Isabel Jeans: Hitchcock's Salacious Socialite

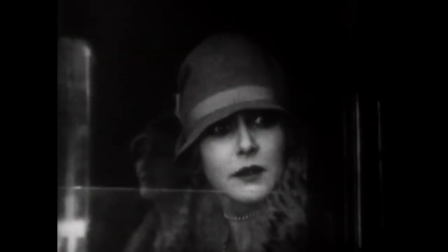2s
Pampered Predator, Victimized Vixen, Gambling Gal Pal.
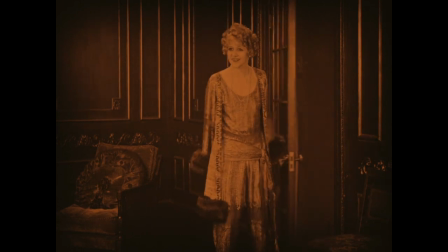7s
No matter who she's playing, Isabel Jeans got to show off her range in three films directed by Alfred Hitchcock.
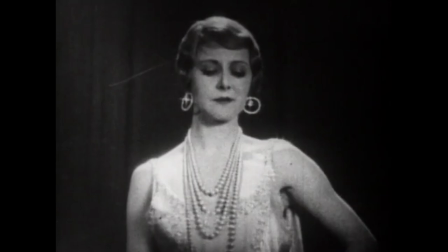14s
She is Hitchcock's salacious socialite.
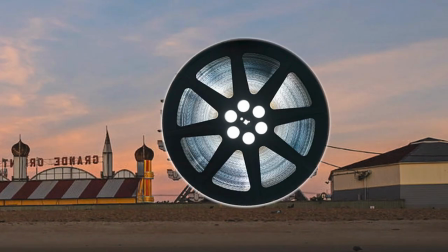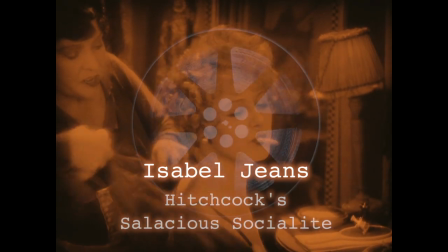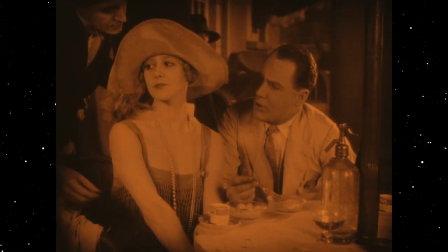31s
In her Hitchcock debut, in my favorite of her three performances, Jeans plays a vicious villain, an actress named Julia Fatheringdale.
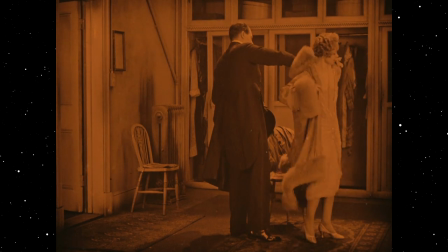40s
Julia has expensive tastes in cloaks and dresses and a parasitic financial relationship with most of her boyfriends.
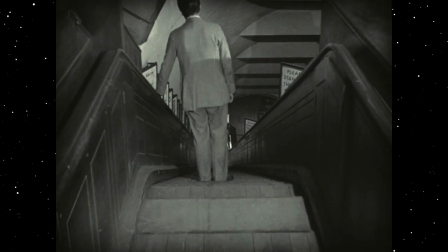47s
The movie is downhill, and the protagonist, Roddy, is going to regret meeting Julia.
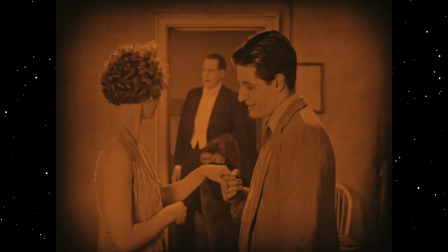53s
She meets him as a penniless teenager who's just been disowned from his family.
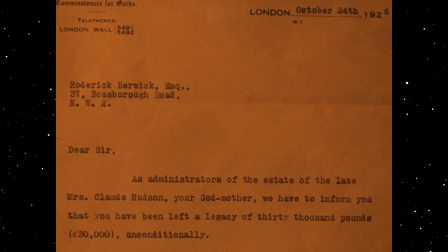57s
Roddy clearly has a crush on her, but it's not until her relative dies and he comes into an inheritance of 30,000 pounds that Julia starts to show him any interest.
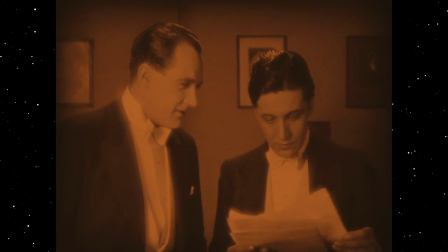67s
Once she does, Roddy unwisely agrees to pay for her expensive tastes.
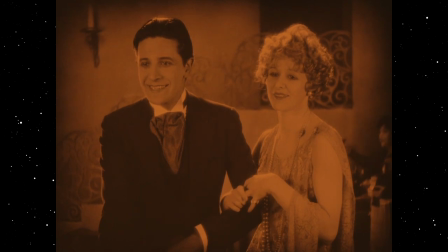72s
They marry, and it doesn't take long for Roddy's bank account to be overdrawn.
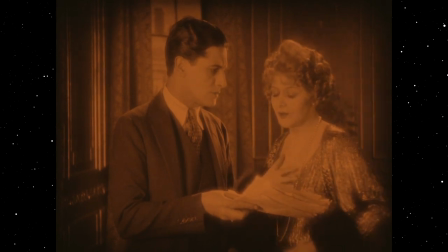78s
When he confronts Julia about it, he discovers she's been cheating on him with another actor.
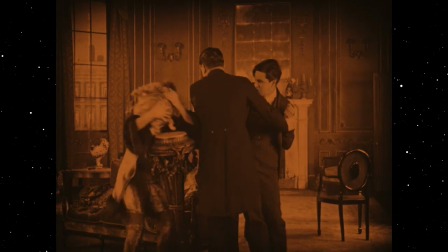84s
In the ensuing fight, Julia shows that she cares much more about her material possessions than Roddy's well-being,
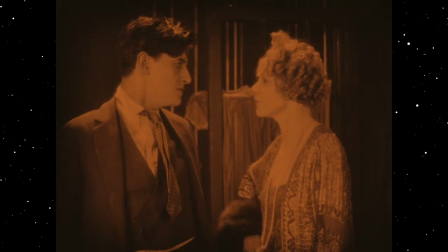90s
and in a final twist of the knife, she tells him to leave the apartment, because it's in her name.
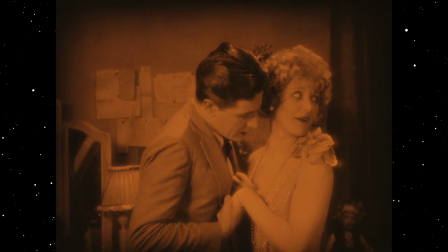97s
Roddy definitely made some poor decisions to get in his situation, but I think it speaks to Jean's commitment to the character that you can understand why he does.
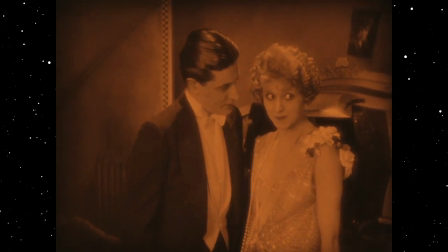106s
When she's seducing him, she's very gentle and warm. It's only when he's caught in her web that her true nature comes out.
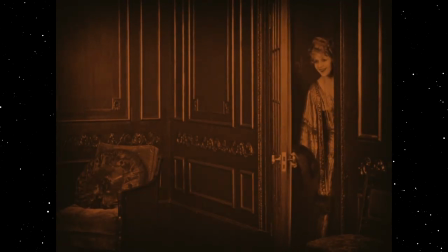114s
Also, her best costume is a shiny pajama pantsuit with fringe, pearls, and fur.
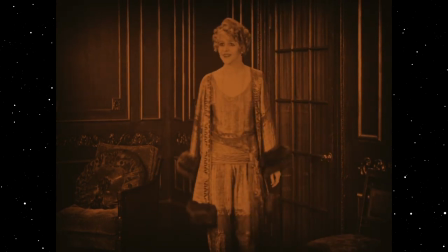119s
It's a gaudy display of wealth that really speaks to the character's over-the-top sense of style.
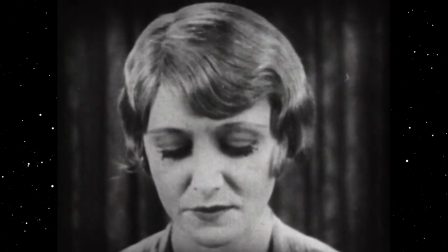128s
In her next collaboration with Hitchcock, Jeans gets the lead role.
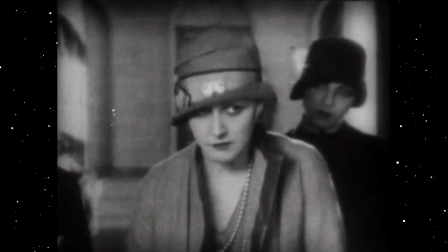132s
In Easy Virtue, she plays Loretta Filton, a woman who's trapped by scandal and uses a young suitor as a life preserver.
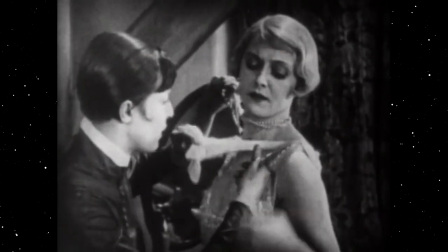140s
The setup is surprisingly similar to Downhill, except neither character has ill intent.
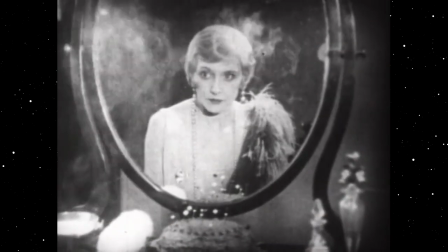146s
Loretta doesn't tell her husband the truth about her past, which she definitely should,
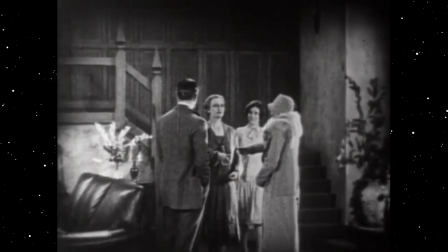151s
because it leads to a lot of trouble for her later on once she meets her mother-in-law, but Lurie is never portrayed as a villain.
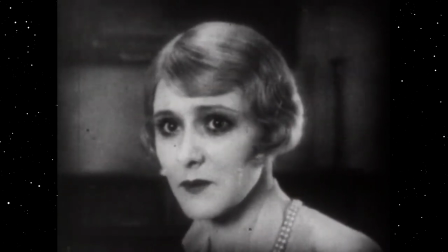158s
Jeans gives a quality performance, but I'm never completely sold by the film itself.
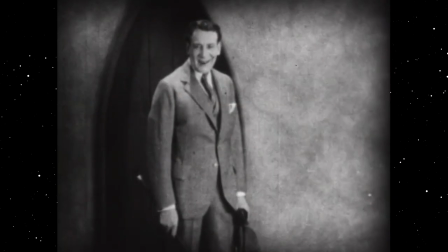163s
It mostly involves punishing a woman for the indignities visited upon her by a misogynist society, so it's not a great watch.
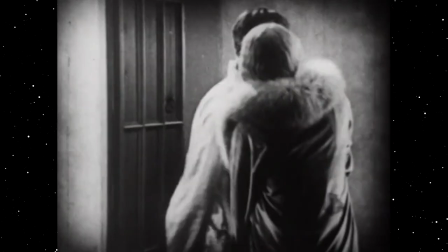172s
However, Jeans fulfills the requirement of the character, giving the audience someone to root for while all the other characters are mean to her.
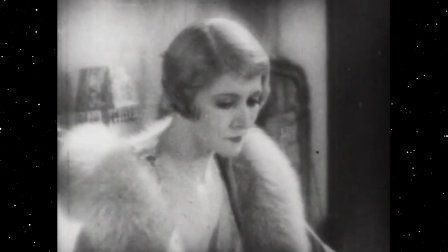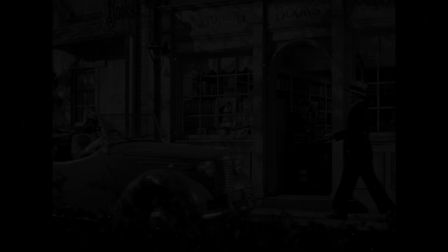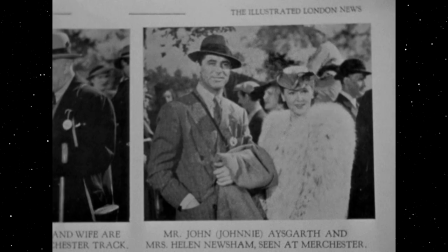189s
And now we transition to the sound era. Hitchcock works with Jean's one final time in 1941's Suspicion.
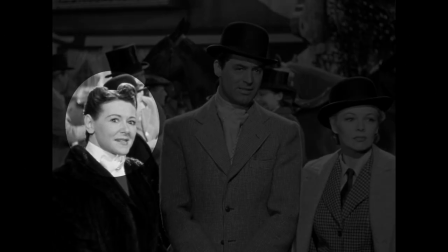198s
It's her smallest part but it's always fun to see a silent film star transition to sound.
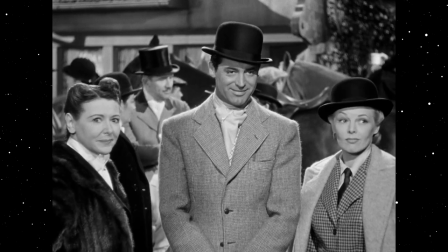203s
In the film she plays Helen Newsham, a friend of Johnny, played by Cary Grant.
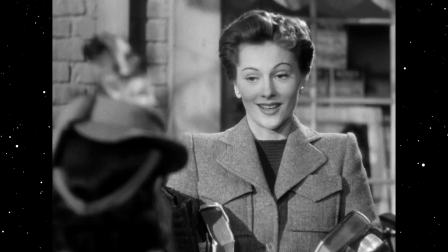208s
Again, Hitchcock casts her as a member of the upper crust. She gets to act opposite Joan Fontaine and reveal that her new husband Johnny is not all he's cracked up to be.
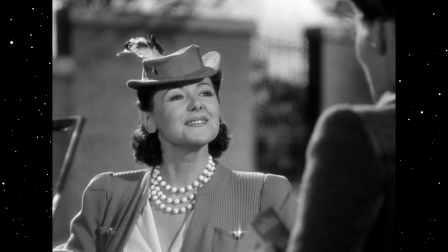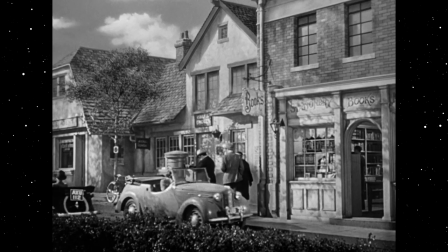224s
Jeans is excellent at implying a lot with her dialogue,
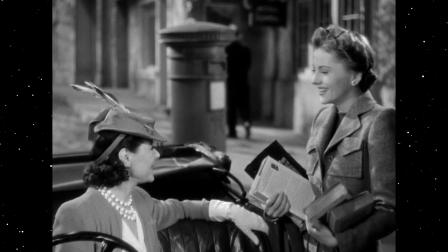227s
the words alone seem harmless enough on the page, but the way she delivers them is incredibly catty.
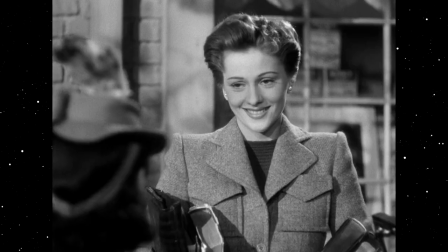233s
The character clearly relishes knowing something that Joan Fontaine doesn't, and enjoys playing with her emotions.
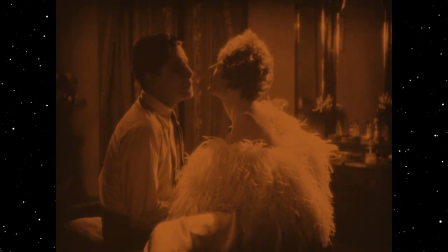240s
All in all, Isabel Jeans had a fruitful partnership with Hitchcock, although her lead performance is in a less-than-stellar film,
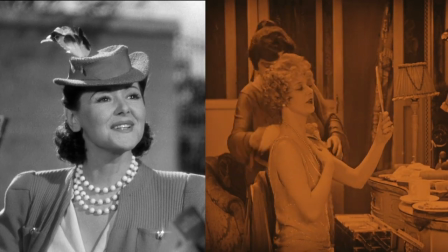247s
she got to play two high-society villains that reveled in toying with weaker characters.